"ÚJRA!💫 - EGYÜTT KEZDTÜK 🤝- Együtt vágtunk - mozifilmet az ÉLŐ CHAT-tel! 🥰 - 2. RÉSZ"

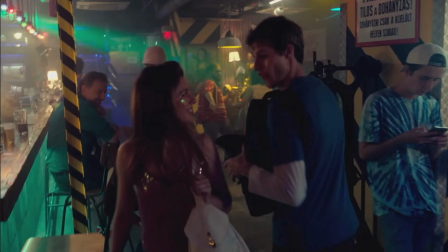733s
Kicsit megakad sajnos a dolog, tehát nagyon elég dinamikus az, hogy követjük a Marciékat, és amikor szembe átvágunk,
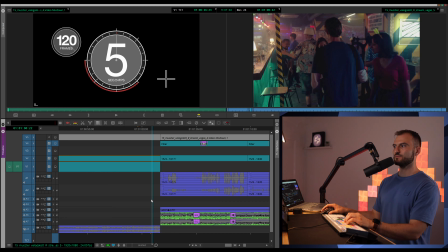740s
akkor a kameramozgás ugye nem folytatódik, hanem áll egy helyben, és bár csatlakozásban igen segítene az, hogy a fiú és a lány szépen egymásra néznek,
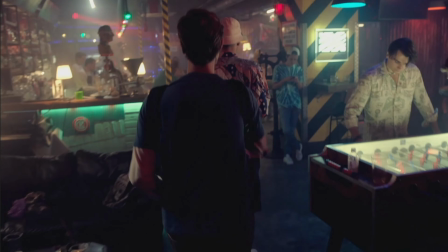748s
de mégis valahogy megáll a dinamikája.
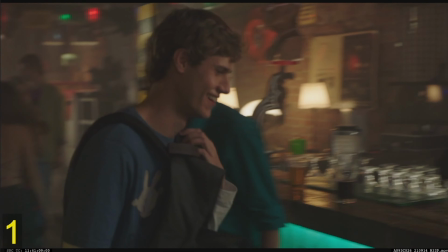754s
Mit éreztek? Az egyébként jó lenne, hogy a fiú és a lány között látunk valami kis játékot, ezt aláírom.
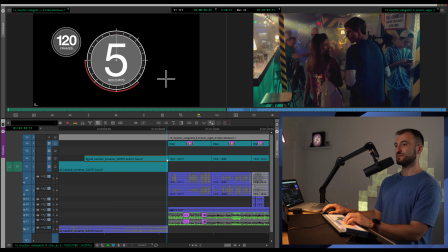761s
Viszont érzetben meg van egy törés, nézzétek, a kameramozgás folytonossága és ide való átvágás,
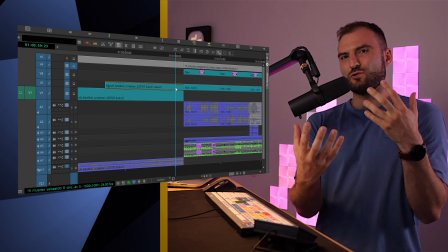767s
igazából akkor lenne ez dinamikus, hogyha ide jönnénk egyből át. Erre a kis venkre.
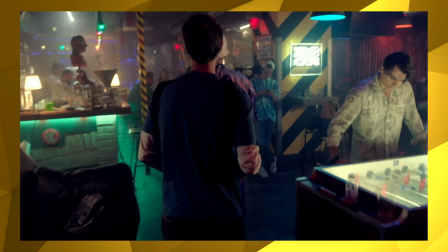773s
Sajnos döccen így van. És akkor ilyenkor kell egy döntést hozni, hogy vajon a fiú és a lány kicsit jobban nézzék egymást, bár elég koszos,
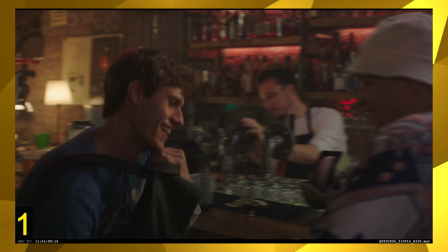781s
tehát eléggé így nem annyira jelentőségteljes ez az összenézés, bár tök jó, hogy megtörténik közöttük,
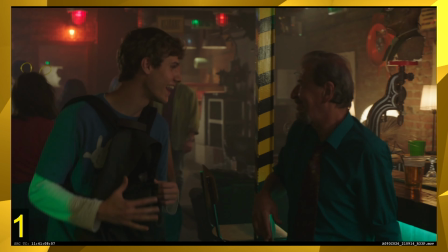786s
mert épít van minimális kapcsolatot, viszont döccen egyet eléggé a vágás, ami nem azért baj,
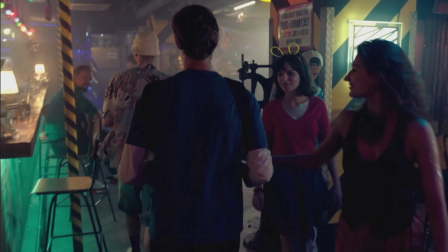791s
mert hogy most ez szépen van vágva, vagy csúnyán, vagy hogy, hanem hogy az érzet, amikor ezt meséli nekünk a film,
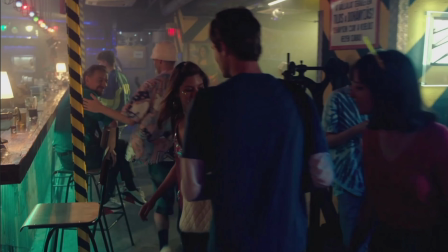796s
és ott ülünk a moziterembe, nagy vászon, akkor ez ne üssön minket mellkasba.
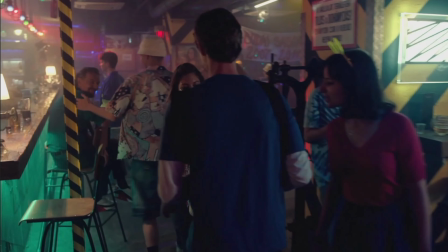801s
Itt ez egy álló kamera, ez meg egy sétáló kamera. De amit lehet csinálni, tovább engedjük Marcit, hogy nézzenek össze ebbe.
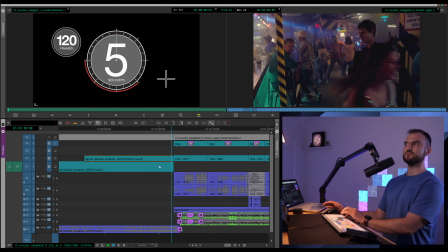810s
Utána viszont hozhatnám őket dinamikusan tovább. Összenéznek, kamera megy, és a svengbe átmegyünk.
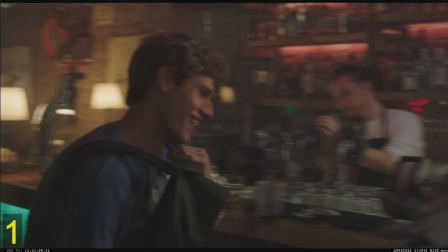819s
Megvan a pillantásuk, nem vágtuk el, és viszont azt a kameramozgást, ami eddig jó flóba vitt bennünket,
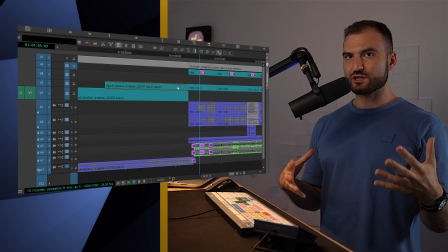825s
azt hozzuk itt tovább ennél a vágásnál, Marci pont kinéz, és már megyünk is tovább.
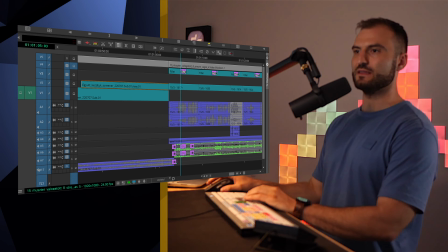831s Szevasz, söröm!
Viszi a flow. Én is azt gondolom, hogy sikerül átbillenteni a ritmust, és ez azért nagyon fontos,
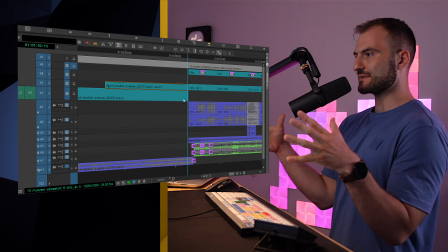839s
mert itt egy buliról beszélünk, tehát jó, hogyha nem megtörjük ezeket, hanem próbáljuk valahogy így előrébb vinni.
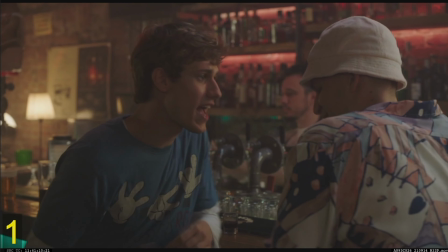845s
Statik kamerája digitális zoomot lehetne tenni, de itt nem állna neki jól. Nem néz neki jól, nem tudná pótolni a sétálást, ami térérzetben húz minket be.
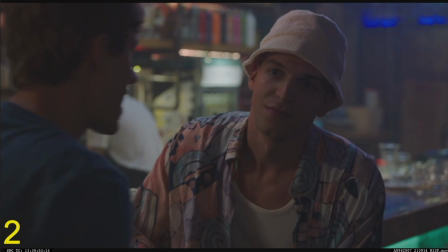853s
Jó, most ez maradjon így, és nézzük a következőt, hogy állunk. Ki az érdekesebb, Marci vagy Ádi?
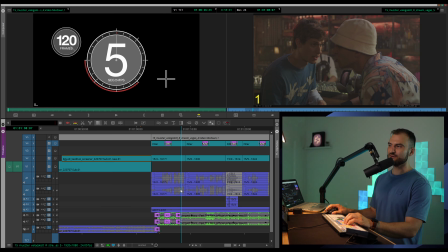858s Ő a Marci. Utolsó esély, jó? Nekem a Francis, neked a Juli. Jó! Hallod?
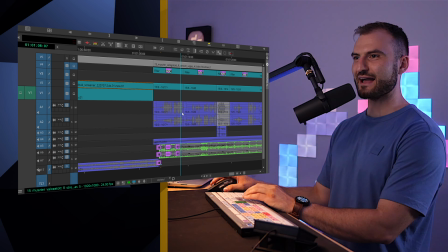865s Ez utolsó dobásunk, oké? Okay? Nekem a Franciska, neked a Juli.
Marci izgalmasabb, azt mondjátok, eddig.
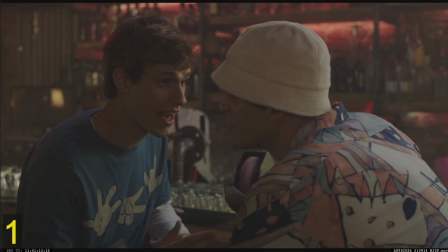873s
Köszöntünk, Ádám, élőben látod ezt a csodálatos streamet,
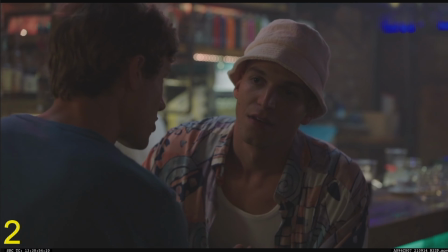877s
ahol küzdünk a vágásokkal, és azt próbáljuk kitalálni, hogy Marci vagy Ádi az érdekesebb jelenleg.
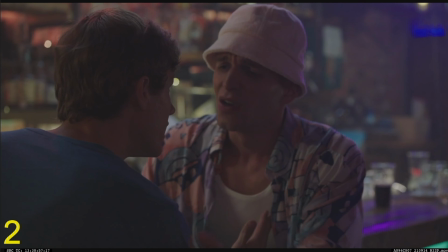882s Nekem a Franciska, neked a Juli. Jó! Ebben tessék, te is szavazz.
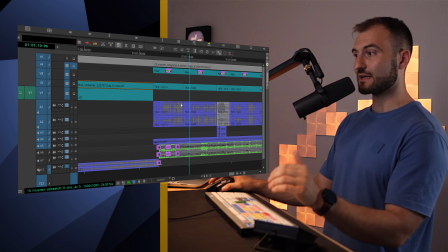888s hallod? Ez utolsó dobásunk, oké? Nekem a Franciska, neked a Juli.
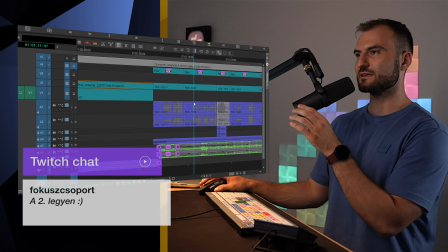893s
Hát ez a két darabkánk van, ebből kell most megoldani, hogy ki mikor, meddig látszódik, honnan vágunk át, és az mit fog nekünk jelenteni, ki az, akire szeretnénk a hangsúlyt rátenni.
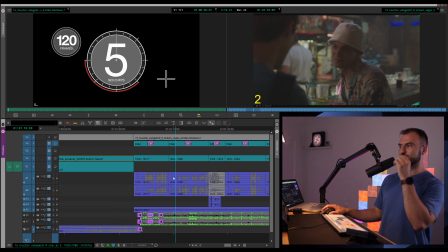902s
Első Marci hanggal. Második. Aha, tehát te inkább, téged inkább a Ádám, ezek szerint inkább az Ádi érdekel, nem pedig a Marci.
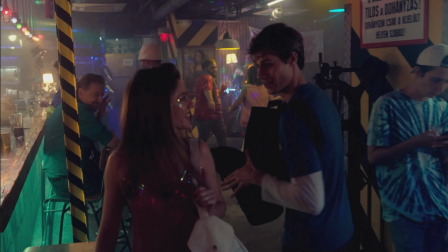910s
Annyiban, hogy Marci egyébként fontosabb a film szempontjából, ő a főszereplőnk, tehát azt kell eldöntenünk, hogy ennek kontextusában, hogy érdemes súlyozni.
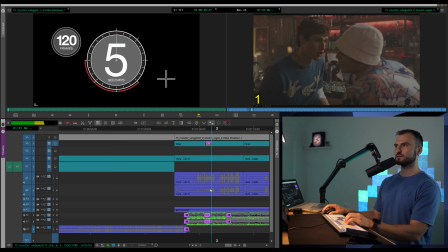919s
Nézzünk egy példát. Marcit követjük alapvetően, az történik, hogy jövünk a Marci hátával, megérkezünk, összenéz a csajjal, áthozzuk őket most ide.
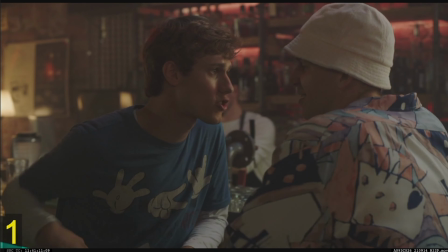930s
És most nézzük meg azt, hogyha Ferinél átvágunk. Tehát megkérdezi Marci, hogy jó, és megnézzük, hogy Ádi erre hogy reagál.
Az utolsó dobásunk, oké? Okay?
Nézzétek meg, így milyen.
Anipá! Szevasz, söröm!
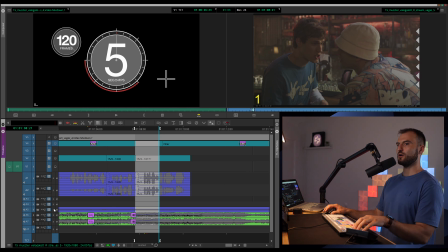942s Ugye, ez utolsó esélyünk, jó? Nekem a Franciska, neked a Juli.
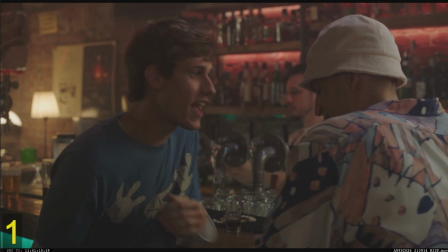946s Jó!
Na milyen így felesbe? Rozsa azt mondja, hogy ő Ádit használná többet, és a közé vágna egy Marcit.
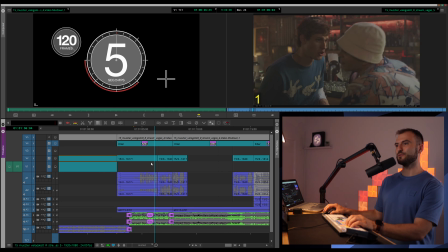953s
Megnézzük, hogy ha oda-vissza van vágva, akkor mi történik. Szerkezetét nézzétek.
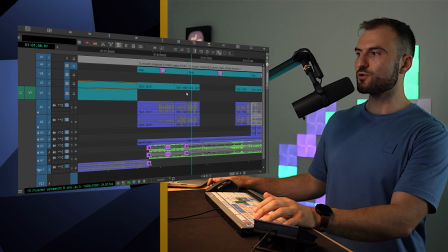957s Szevasz, söröm! Ugye, ez utolsó esélyünk, jó? Nekem a Franciska, neked a Juli.
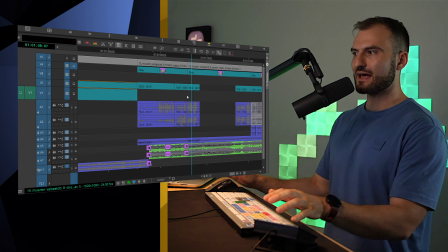963s Jó!
Szerintem ez sokkal kuszább. Össze-vissza elkezdünk vagdosni, és nem tudjuk, hogy igazából kire kell figyelni.
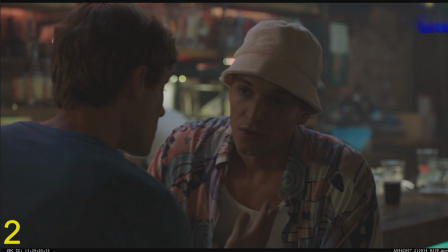969s
Nem biztos, hogy ezt jónak látom. Túlságosan elkezdjük szétszabdalni, szétszecskázni ezt a jelentet, pedig azért ennyire erre egyáltalán nem lenne szükség. Közben megjön Deák.